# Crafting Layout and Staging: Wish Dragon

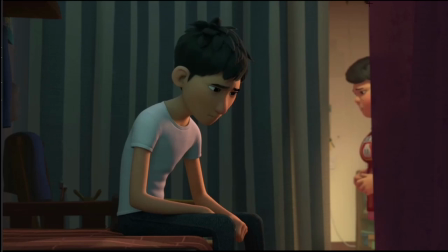i really like that the mother back here is cut off you don't see all of her you just see her she's very clearly lit but she is only such a partial sort of thing back here that it just whispers so
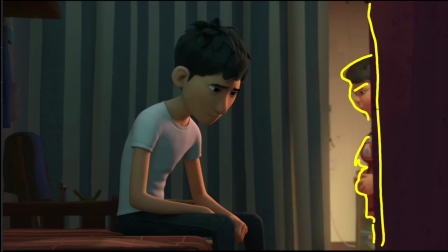nicely that what she's putting what she's saying and the emotion you have with her everything is about him she's there but she's such a minor background character she's cut in half she only just appears in this
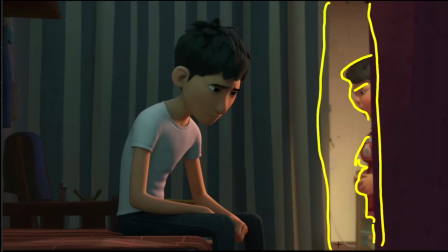little bit of a crack on the frame on the third just over the third so she's really pushed out but I really like the way that they've thought about
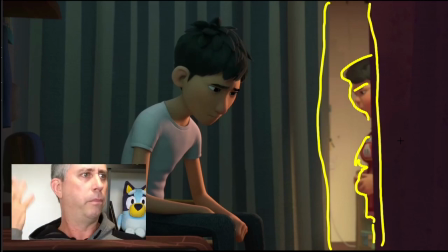framing this and capturing this to actually get this shot they've bumped out the back wall because if we looked from the shot before there was a wall right at the back of his bed so they've bumped out the wall they've put the camera outside the outside the room looking in to be able
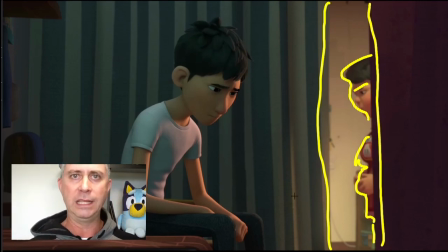to get it all so flat otherwise you would have had to have a real warpy lens in there looking at something like 25 or something when this looks more like a 50 or even an 80 to get this so flat so that these characters look so pretty in this shot so the camera
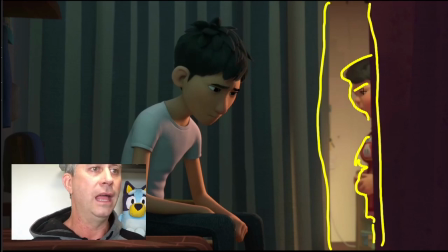is way outside looking into the wall and when you look at them they're both look similar sizes so she you know they've come in really really nicely and just the storytelling within the framing of this shot got me so super excited to come back and actually talk about it i'm kind of geeking
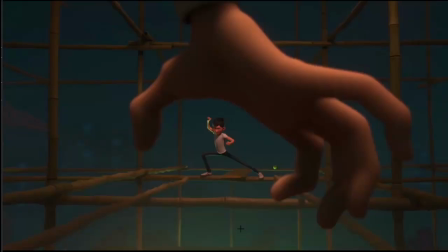out about this shot the final the quick final one which i thought was really good just this watching within the hand it's really clear to see he fused the hand back to the camera to frame the hand to frame him inside the hand and just the storytelling of him as they go well thank you so much for sticking with me if you got all the way through this and you got something out of it make sure you leave a like um i hope you do definitely go see wish dragon find it somewhere it's really worth it I totally enjoyed it I think it's great and I hope to see more stuff like this more stories with such an emotional connection which I think is something just personally just personally I really got into this you'll still soon be seeing some more videos but as you can tell my backgrounds gone and yes I'm in a transition stage of not knowing what's going on but stuff's happening hopefully I'll keep these videos rolling out when and I find cool stuff to talk about. But, until the next time, I'll say.